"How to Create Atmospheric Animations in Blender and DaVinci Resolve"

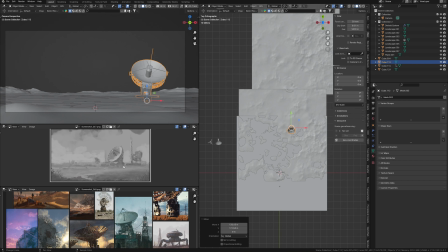[4:07]
These models are without textures, but it's even better for me because I want to use such rusty metal texture for these models as they are already here for a long time, so place them according to my concept.
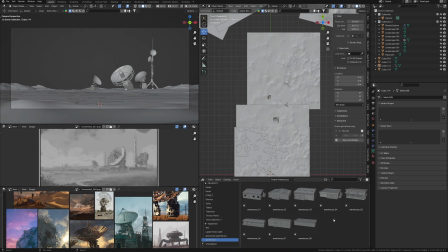[4:28]
I also have some building models. These are warehouses, but I guess they will fit to the scene. Maybe add this one. I also put the link to these models in the description.
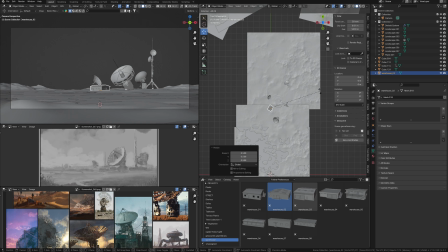[4:43]
Look at the description for my videos more often. I leave there links to some useful services and models and also links to my Patreon where you can find a lot of interesting materials, masterclass, etc.
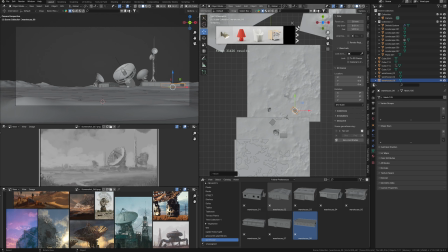[4:59]
So for another part of creating this scene,
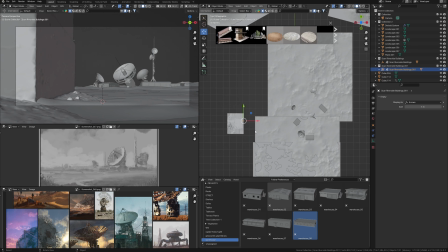[5:02]
I found some interesting models for this artwork in Blender kit, just to fill some empty spaces.
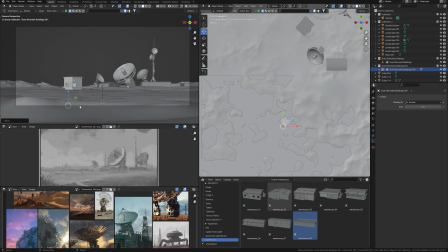[5:09]
This 3D scanner, I guess, will be some building on the lake shore, what remains from the lake.
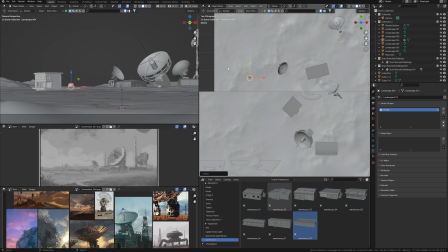[5:18]
And another building for composition balance somewhere here, just to balance my composition.
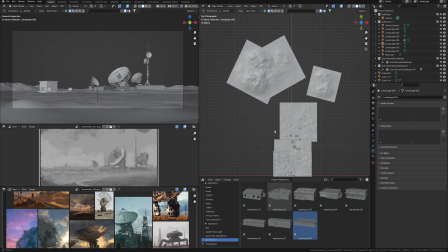[5:31]
So I like it, and this is all about the scene in Blender. Now let's move to the main scene, lighting.
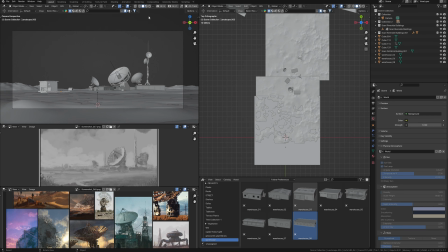[5:38]
And light a crucial part here, because all the magic here is in the light.
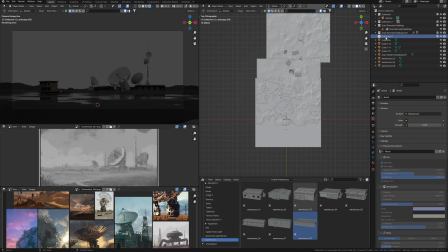[5:44]
I add a new collection for light, and in this artwork I want to use a combination of two lights.
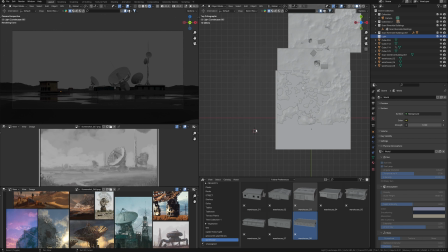[5:51]
The first one is the sun.
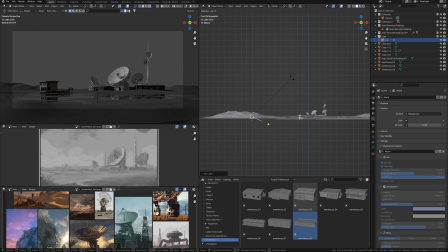[5:56]
Move and rotate it closer to the horizon sunlight like sunset.
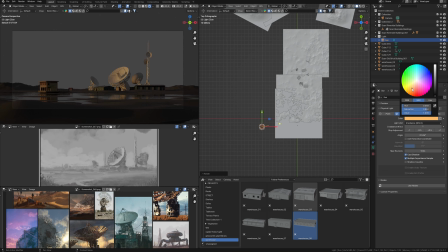[6:02]
It should be some warm light color, I guess, and I increase the power of this light to get contrast shadows. Something like this.
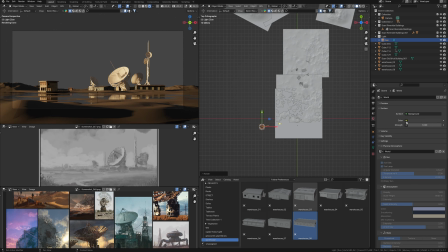[6:16]
Now I need another light in this scene, but this will be a simple background color for ambient light. Just I need to open a world settings in this shader editor, because here I can use the black body node, which allows me to choose the correct temperature of the light.
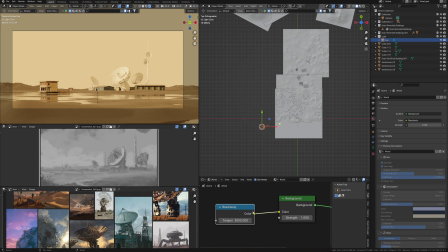[6:36]
Some kind of like closer to the warm color, maybe like this. And here I decrease the power of this background light.
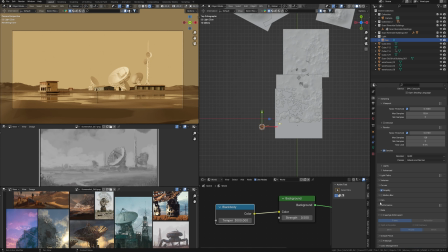[6:46]
So this is what I need, but only remove this color light from the background to enable transparency in the render settings here.
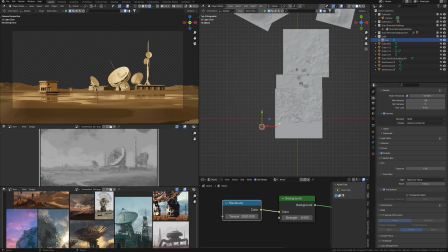[6:55]
Such combination of the lights allows me to have contrast light and control the shadows so it's not so too dark.
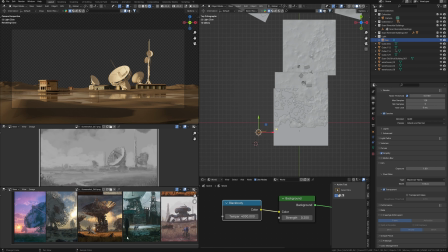[7:04]
I like the shadow in the foreground like in this image. I guess it would be interesting to do the same in my scene.
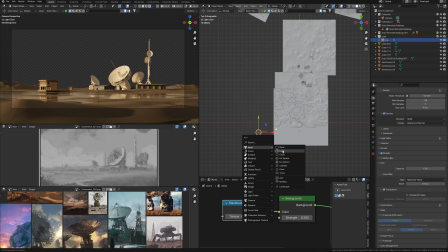[7:13]
So to do this I just add a new Blender cube, scale it,
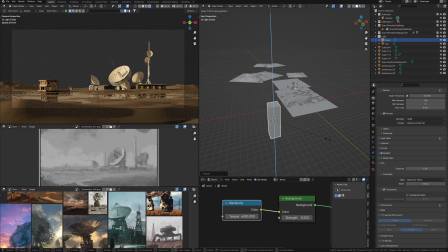[7:18]
make it a huge object that will cast a shadow in the foreground like on the reference.
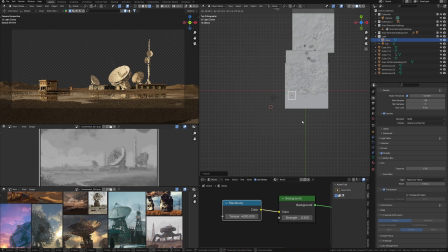[7:25]
I place it some kind of like this for now.
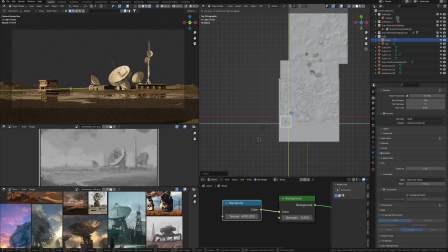[7:28]
I will see how it works when I scatter grass to get some light parts like sun rays on this grass.
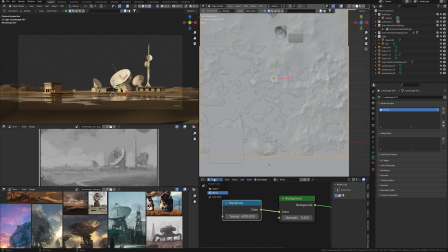[7:36]
So now let's add some textures. For the ground I have such soil textures from Megascans.
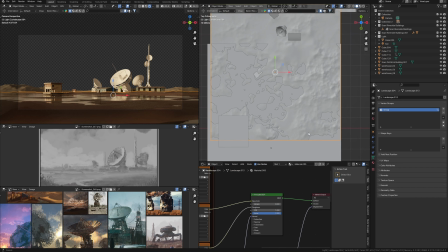[7:44]
I think it's not even important which one, because I will scatter grass on the surface. I do unwrap the surface. And let's scale it to some realistic scale.
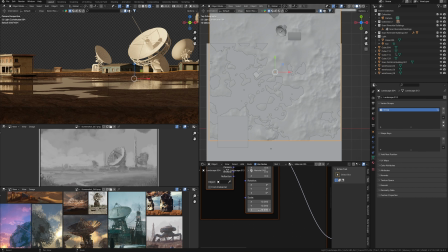[8:02]
So good. Add new material for radar model.
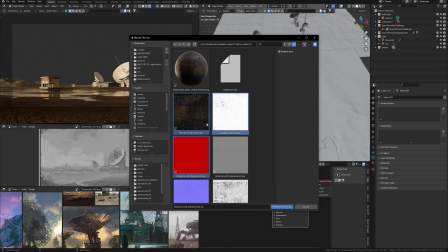[8:07]
As I said before, I want to have some rusty metal materials here.